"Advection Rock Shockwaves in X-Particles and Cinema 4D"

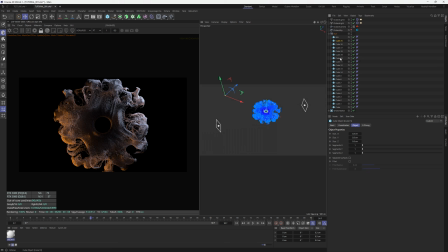(20:23)
Select the material, select all our cubes, right click the material, hit apply.
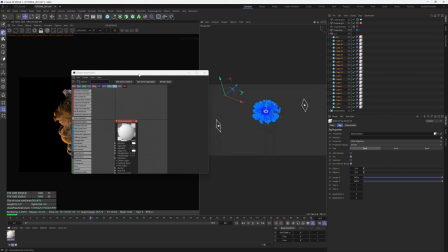(20:31)
And you can probably just put this one on the big cube as well just now. I forgot to mention as I was doing that, don't select the big one, but we'll put it on just now anyway.
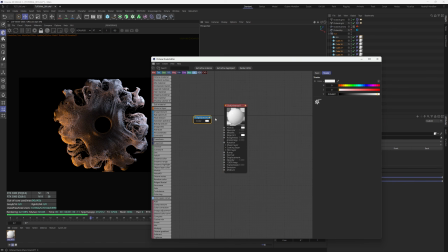(20:40)
And then let's add a RGB spectrum, plug it in the albedo. Let's make it kind of like a dark blue.
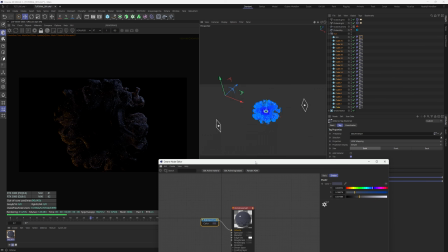(20:49)
And maybe we want to take some of that color as well, but let's make it like a dark blue, you know, from the gradient parameter for the age.
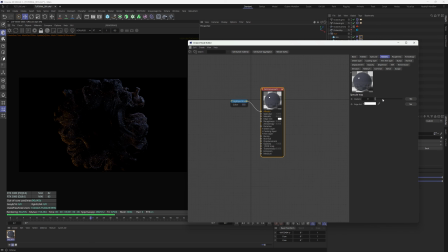(20:55)
Make it a dark blue. Let's crank up the metallicness, and then let's crank up the roughness. Specular's good, and we can maybe just lighten it a little bit.
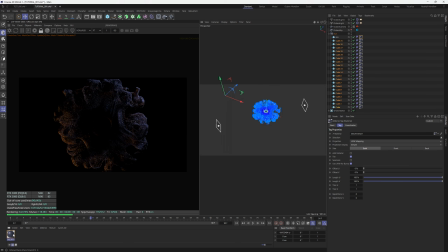(21:11)
And that's pretty good. We can duplicate this, put this one on the big one,
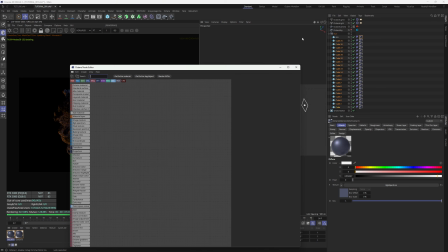(21:16)
and then in this material, what we're going to do is we're going to make it much shinier.
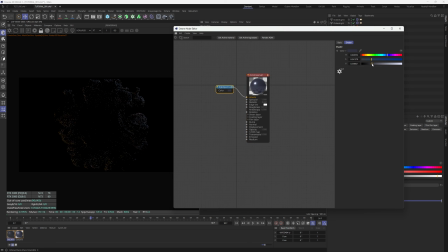(21:22)
So drop the roughness, you can drop the color a little bit too, because we want those to be our shiny particles. Up the metallicness a bit. And what I would also do is probably overcrank the IOR, just to really force the sparkles out of it.
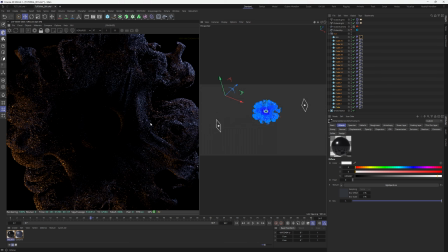(21:40)
Having a bit of trouble seeing them right now, but they are there. They are moving about. We want more of those. So maybe we can see what this looks like on a slightly larger scale again. I can't remember if that 0.7 was like a bit too much. I'll have a little look.
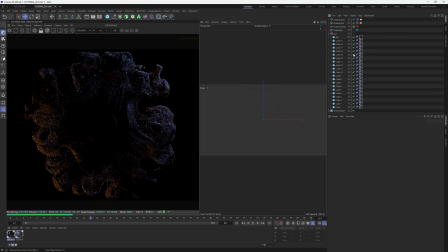(21:57)
This does seem to be okay, but there could be too many small ones, so maybe delete some of them out. See how that looks. The other solution to this, which we can do in xparticles, which I couldn't do in my tutorial the other day, was we can, let's delete more out.
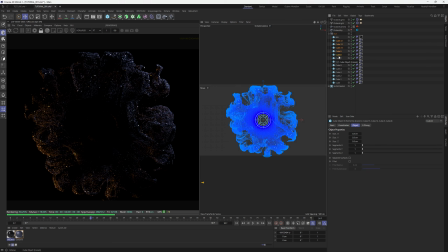(22:15)
Let's kind of get in there now. Maybe delete another 4. We can create a second emitter that's just for big particles and do it that way. But I think for now this looks good, so we can just pull the size down a little bit again.
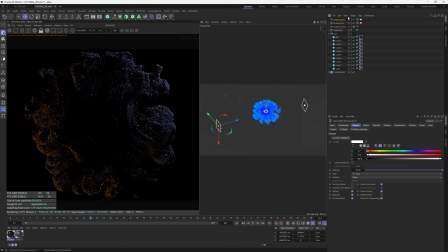(22:30)
And let's come back to the lights, and now we've added these like dark materials, the lights are not covering as much. So we'll bring this light up a bit. Down a bit, that's too much.
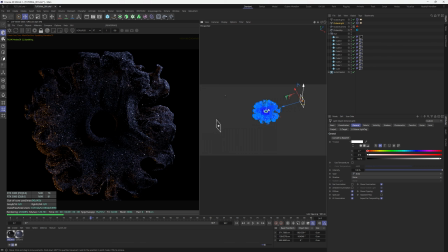(22:46)
The look of this was to be very kind of shadowy and, you know, dark in some ways.
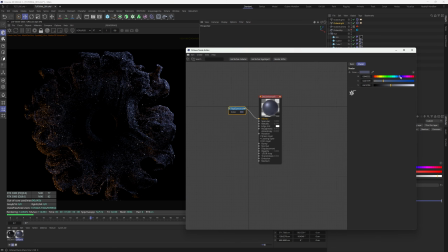(22:55)
And the material is probably a bit too of a funky blue, so we can darken it a tad. And probably drop the roughness as well, actually. That'll just help with some of those sparkles.
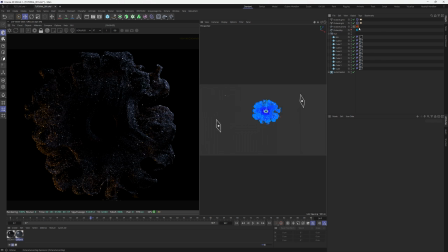(23:08)
And I'm quite liking this just now. So let's set up the camera imager. Let's enable the camera imager. I'm gonna, first of all, put my LUT in there. And then add highlight compression, and we're gonna mess with these values. So you can see we're getting somewhere with it. It's looking a bit too sharp right now. We'll add some vignetting.
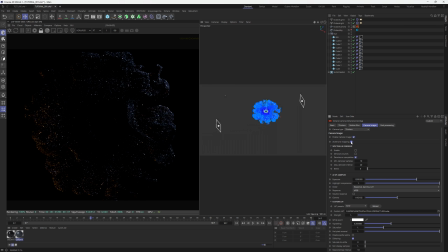(23:27)
And for now, this should look good. You can always just use ACES tone mapping as well if you want to. It's going to get you a pretty similar result, for example. But you have to remember, highlight compression won't work, gamma won't work. None of that really matters in this region here. But we shouldn't have to put the exposure up that much. Maybe we can give that some more roughness again.
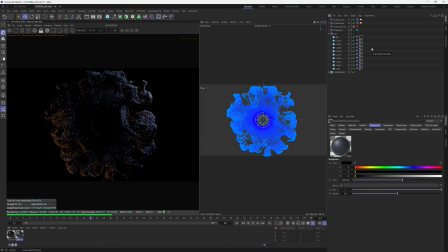(23:46)
Something like that. It's a little bit nicer. And now this is looking quite good. Let's add a fillet to all the cubes. So let's set this to like 0.1, and that's going to make the light hit them all a bit softer and make them all look a little bit nicer.
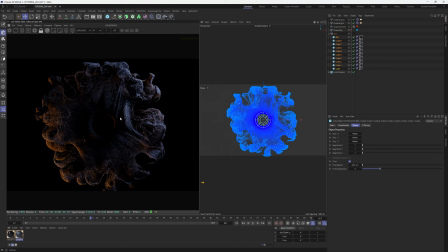(24:03)
It's really going to help with the color and the whole kind of tone of everything, actually. Looks much nicer. And with that, we can maybe increase the size of these up to 1 and see if that gets them moving a bit more. So that's clearly way too big. Makes it look like it did before.
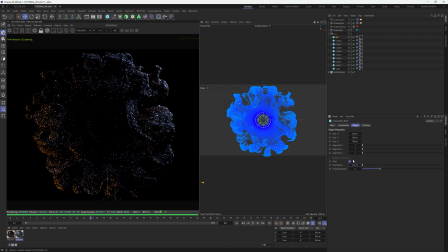(24:19)
Maybe we increase the size of the fillet for these ones. And I'm having to kind of jog my memory as I go here to get these to, let's do 0.6. Seems sparkly enough for the most part.